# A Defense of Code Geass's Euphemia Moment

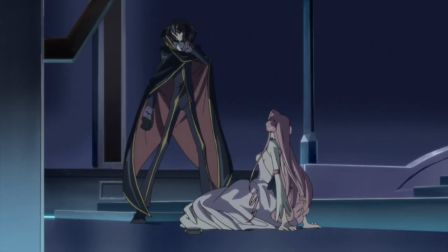4:02 Even as Lelouch continues to try and bait the pure Yuffie into saying something that will give him cause to continue his plan,
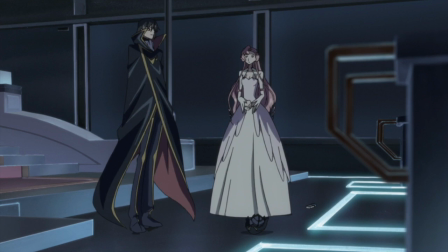4:09 she's just entirely honest about her feelings and her desires, not wanting to lose anyone important to her which of course includes him.
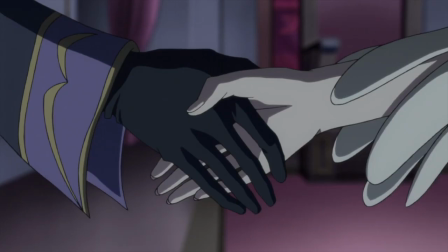4:16 As Lelouch declares her win, a calming vocal track begins to replace the more confrontational music to confirm the peaceful aftermath.
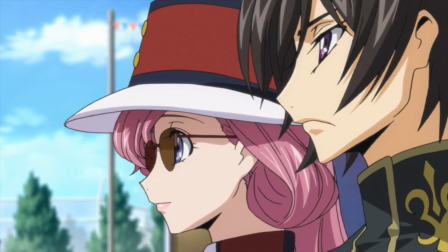4:25 At this point there's no more tension in the scene, Lelouch is no longer holding a gun, it's just two siblings chatting comfortably,
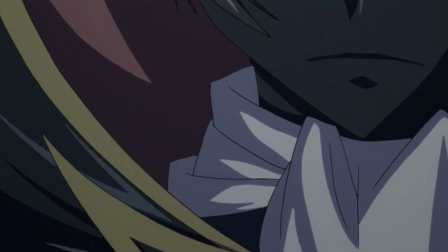4:32 probably made most clear when Euphemia questions his certainty that she'd shoot him if he so demanded.
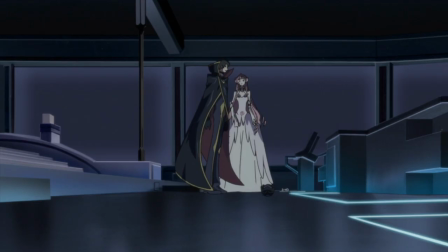4:38 Lelouch begins to explain his power, that he could command her to do anything, A claim so ridiculous that Euphemia can't help but exclaim
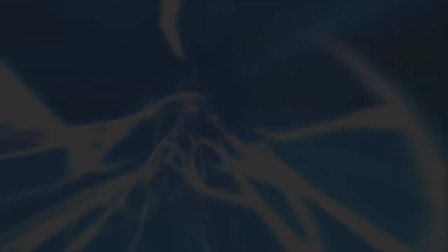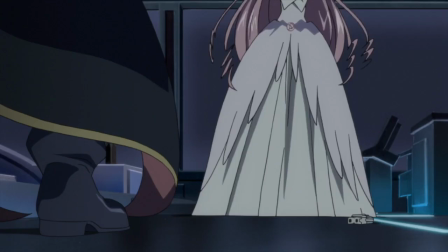4:55 where the music suddenly cuts and Euphemia who struggles against the command for a moment succumbs
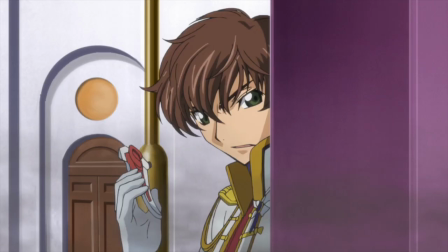5:03 to Geass and does in fact begin the process of massacring the entire Japanese Japanese population at the ceremony.
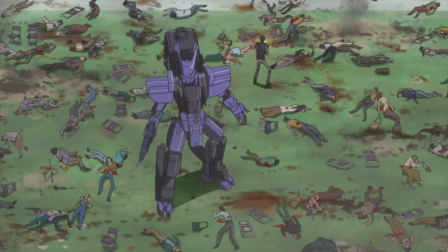5:10 It's a tragedy of epic proportions, both in how it affects the world at large and how it affects our principal cast,
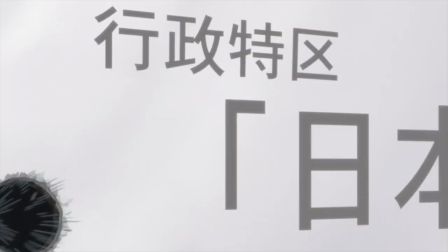5:17 loss of life and a farewell to any semblance of a happy ending.
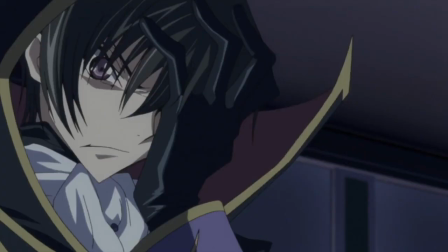5:21 What I really appreciate about the sequence though, despite the obvious stuff like the dramatic nature of Lelouch battling against the straightforward euphemia,
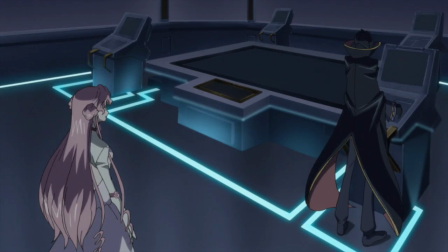5:29 I wonder if their outfit colors have anything to do with their moral alignment, is how the moment to moment visuals play into the critical beats.
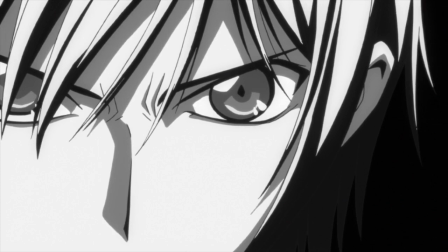5:35 Notably in the command, we never see Lelouch activate his power.
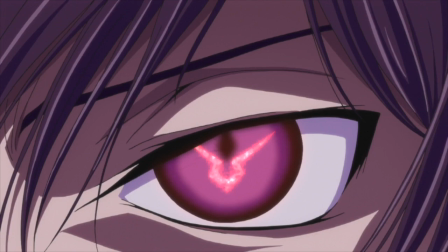5:40 Using Geass follows a three-part visual structure, first command and close-up of Lelouch's eye, followed by zooming into the target's eye, and finally visualization of the Geass shifting brainwaves or something along those lines.
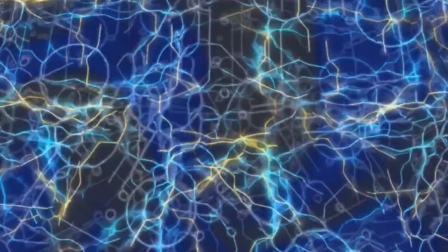5:54 In this case we skip the first one of those entirely, not even the usual sound effect,
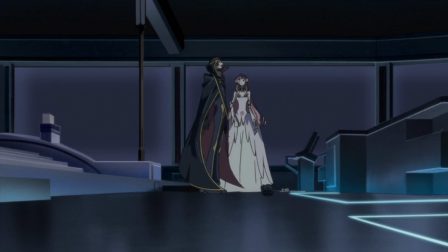6:00 plays in that scene, instead using this far shot that makes both characters small in the frame. It's supposed to be a total undercut of the viewers' expectations, as much a shock to them as it is to Lelouch,
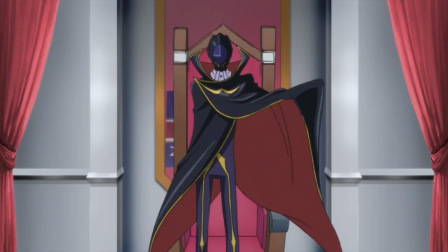6:13 a betrayal of his powers at the worst possible moment. And not to jump too far past this moment, but this immediately builds into the climax of Season 1,
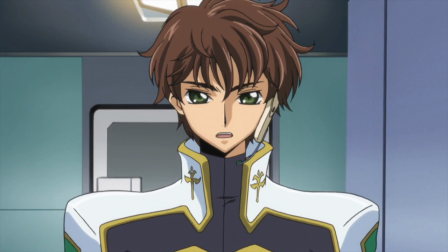6:22 the attack on Tokyo, with emotions running so high because of the events of Bloodstained Yuffie.
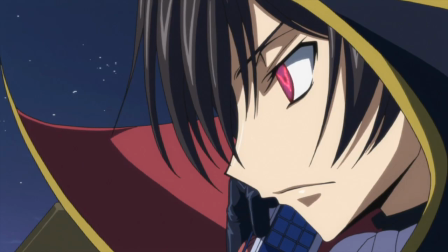6:27 Suzaku heartbroken looking for vengeance, a guilty but determined Lelouch,
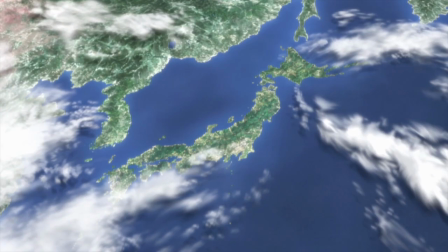6:32 the finale of season 1 is amped up to 11 because of the euphemia moment.
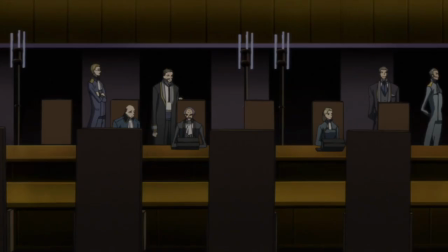6:37 So with the recap done, what are the exact elements that cause grievance and that I'll be attempting to defend?
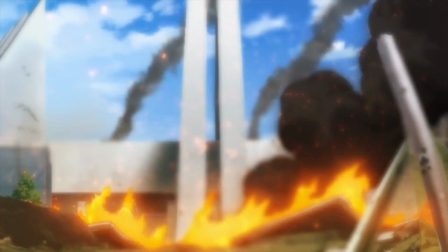6:43 Unsurprisingly they're all based around the statement, kill all the Japanese, which is argued to be a Diabolus Ex Mahina,
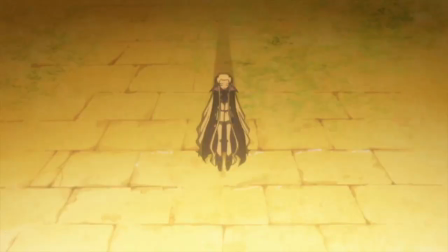6:49 an unexpected event that suddenly ruins everything for the protagonist, the opposite of a Deus Ex Mahina.
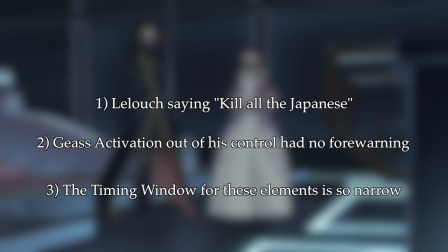6:55 There's the fact that Lelouch says those words in the first place, the idea that the Geass activation came out of nowhere, and the timing on that activation to occur at that very moment.
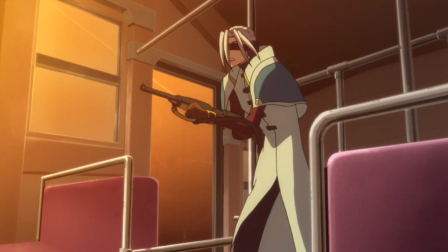7:06 The second one of those I think I've already put to bed, it had been foreshadowed not just by Mao in the previous arc, but twice in this very episode. I have what I think is a convincing argument for Lelouch's statement, but the timing window...well let's detour really quickly.
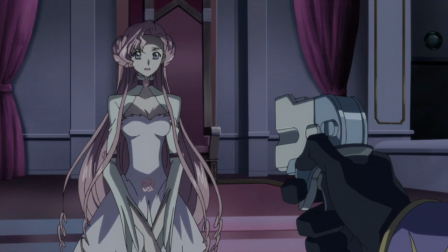7:20 Because this is such a divisive topic, I want to quickly overtly state that I understand why people don't like this scene and
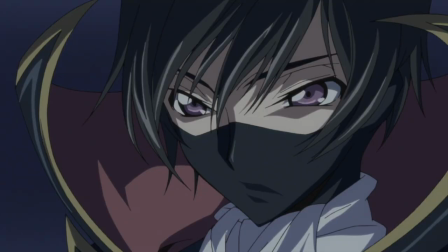7:27 why I think anyone would be justified in not finding my upcoming conclusions satisfying.
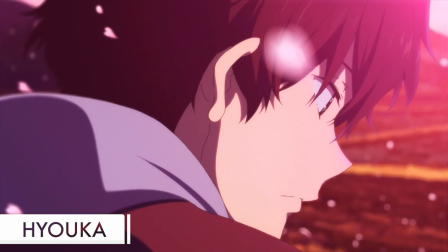7:32 I don't think this is like the Hyokka finale where most of the detractors believe it to be unsatisfying because they're missing the subtext.
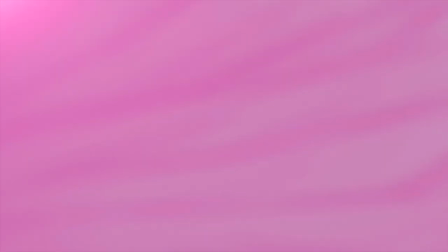7:39 That is not the case here.
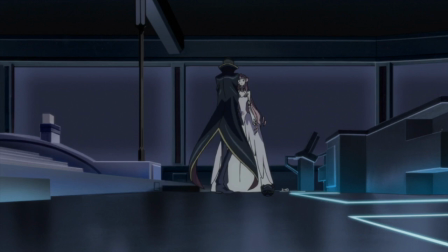7:41 I think there is a legitimate complaint about the timing of Lelouch's Geass becoming permanent to be contrived in its writing.
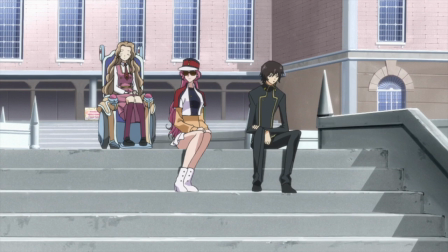7:48 That the show had painted itself into a corner with Euphemia's personality, political beliefs, and relationship with Lelouch,
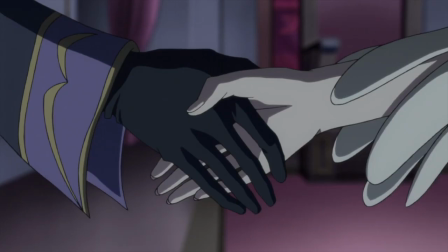7:55 such that Lelouch had no choice but to accept her terms and end the core dramatic thread that defined the show.